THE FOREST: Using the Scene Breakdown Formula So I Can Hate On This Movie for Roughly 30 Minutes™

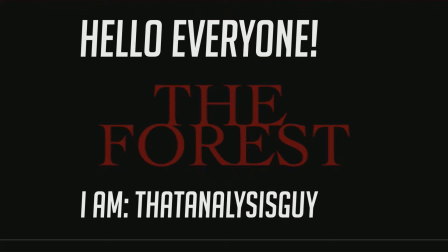0:00 Hello everyone, my name is Analysis Guy, and welcome back to another scene analysis breakdown video, whatever you want to call it.
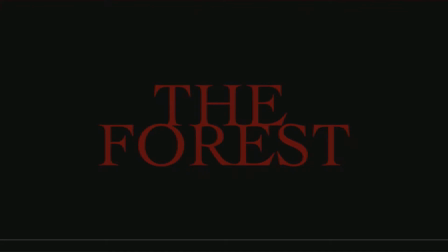0:05 And I learned my lesson in the last video.
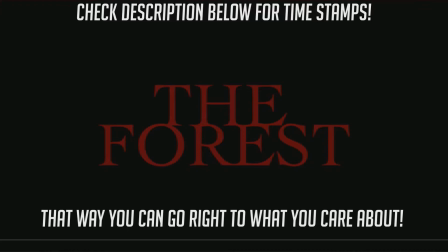0:07 I'm not going to be rambling as much, so right now, just to save you the trouble, if you want to check the description below, you will see timestamps of the different scenes we're going to be looking at. I don't want to waste your time, I'm here to give you some good content, so if you only want to check out like one or two scenes, no problems with it.
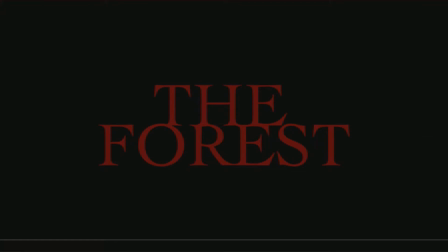0:21 Without further ado, however, we're going to get into the forest, starting with this introduction scene, and we're going to be going over why it is so bad. The forest has almost no redeeming quality to it, and we are going to be breaking it down. So without further ado, let's just get right into it. It's important to note that you don't need that title. We get it's the forest. You don't have to immediately show a forest. So, right away there was a problem with that scene.
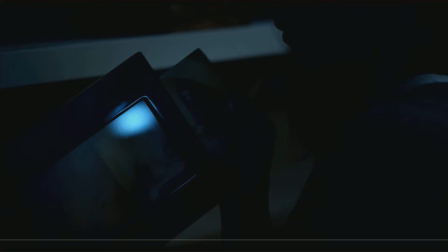0:48 It's not a real scene. It doesn't exist until the very... In fact, it's a spoiler, almost. That scene doesn't even take place until the very end of the movie. You completely ruin your own environment with a scene, and then you don't even go anywhere with it. What are you doing? Okay, so when it comes to horror, you have to have something.
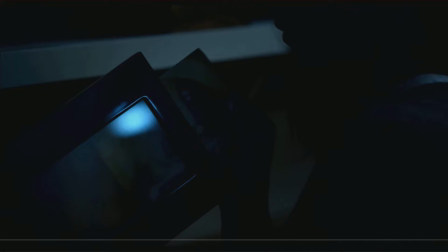1:08 You have to have the we'll go with red. Well, you have to have event number one, right?
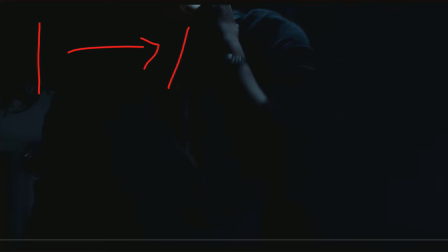1:14 And then that leads to a plot. Come on, mouse. There, that. But you have to have a plot element right after a jump scare. No plot element. Then why did you have the jump scare? Why did you have that scene?
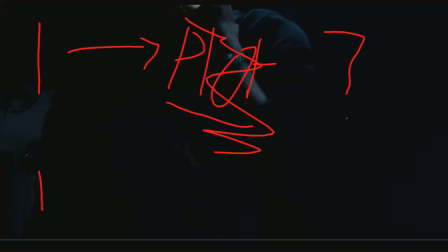1:32 You see, this is the problem with horror movies. Now, if it was like, let's say, introduction and then event, we're just going to label that E, event and then plot, then that's fine. Then that, my dear friends and children, that is what we call a okay thing.
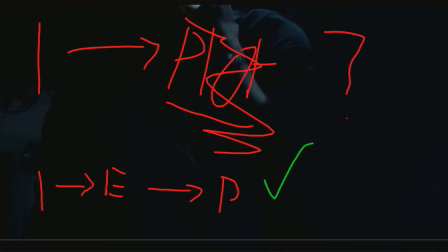1:50 This what we've got here, no, not so much. But we'll continue.
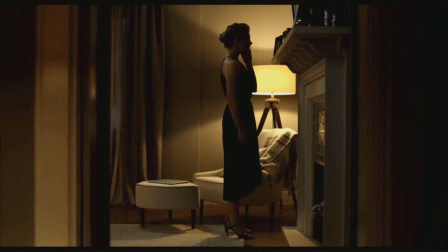1:55 I'm here. After 48 hours, we have to assume a person has gone through with their suicide plan.
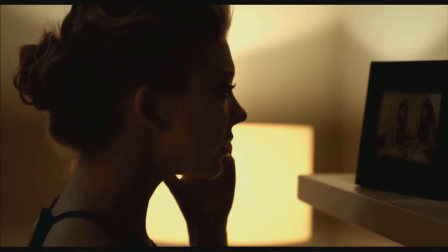2:02 No, she's alive.
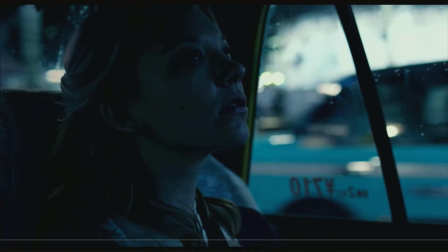2:07 Top acting, by the way. Just top-notch acting.
No, she's alive. She's alive. I assure you. She's alive. Yeah. Thank you so much. Appreciate that.
Okay, so this scene is the setup to one of the very first jump scares in the movie. You are not going to be affected by this jump scare because I'm going to narrate everything wrong with it. So it's actually about a minute longer than what I've said. There has been a minute prior and a minute going in.
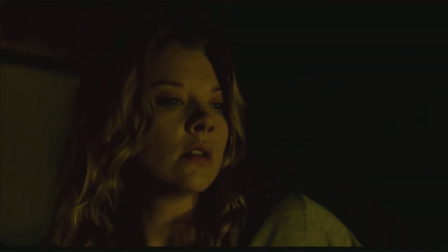2:42 Here we have this okay, first of all, she's emotionless, right? She has no emotion to her face.
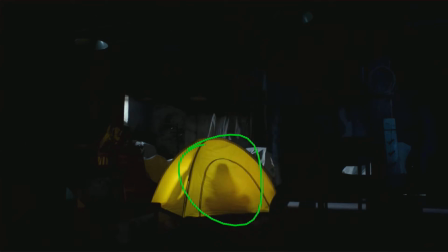2:47 But then we've got this tent. We don't care about tents. We have no idea what tents mean.
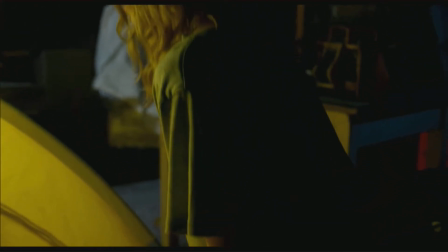2:53 Instead, we just go into the basement, and there's this random tent, and there is this little girl.
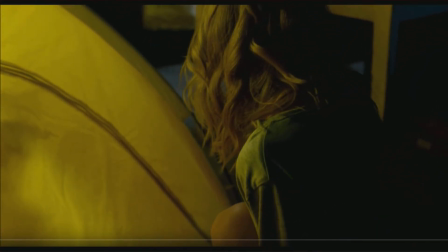2:58 You can clearly tell that there's someone inside of the tent. What's the point?
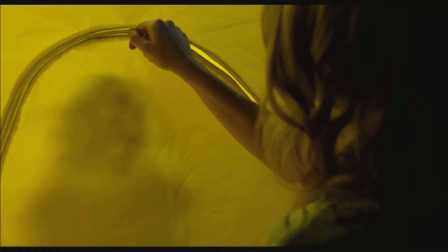3:05 A slow unveiling of the tent doesn't matter. This whole scene does not matter.
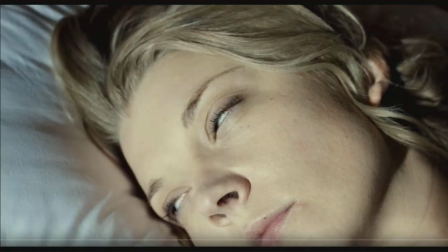3:10 Here we go. 3, 2, 1. Cool. Okay, what was the point?
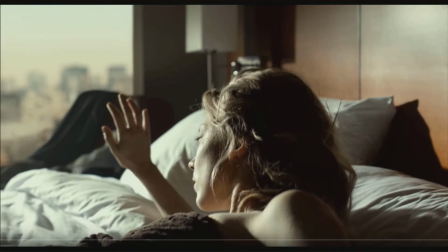3:17 When it comes to horror movies, you have to have a scare, and then there has to be danger, right? So you have, let's say, you have the scare, okay? SC, the scare. That has to lead to something of danger.
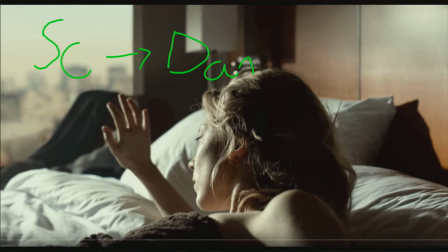3:35 It's gonna be Dan. It has to lead to Dan. Scare has to lead to danger. If you don't have any danger, what's the point of scaring you? What's there to fear if there's nothing to hurt you? See, my problem with this whole jump scare sequence is that there isn't leading anything to it.
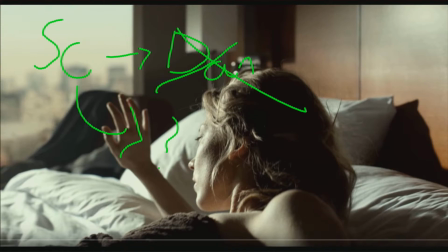3:52 There's nothing leading after, because she just wakes up in her bed like it's all in her head anyway. That's a theme for later.
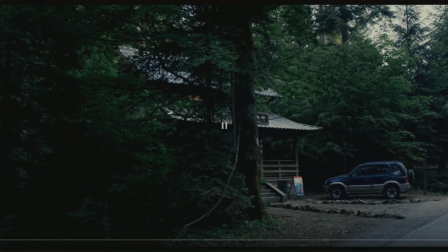4:01 Okay, stop. You're already wasting my time.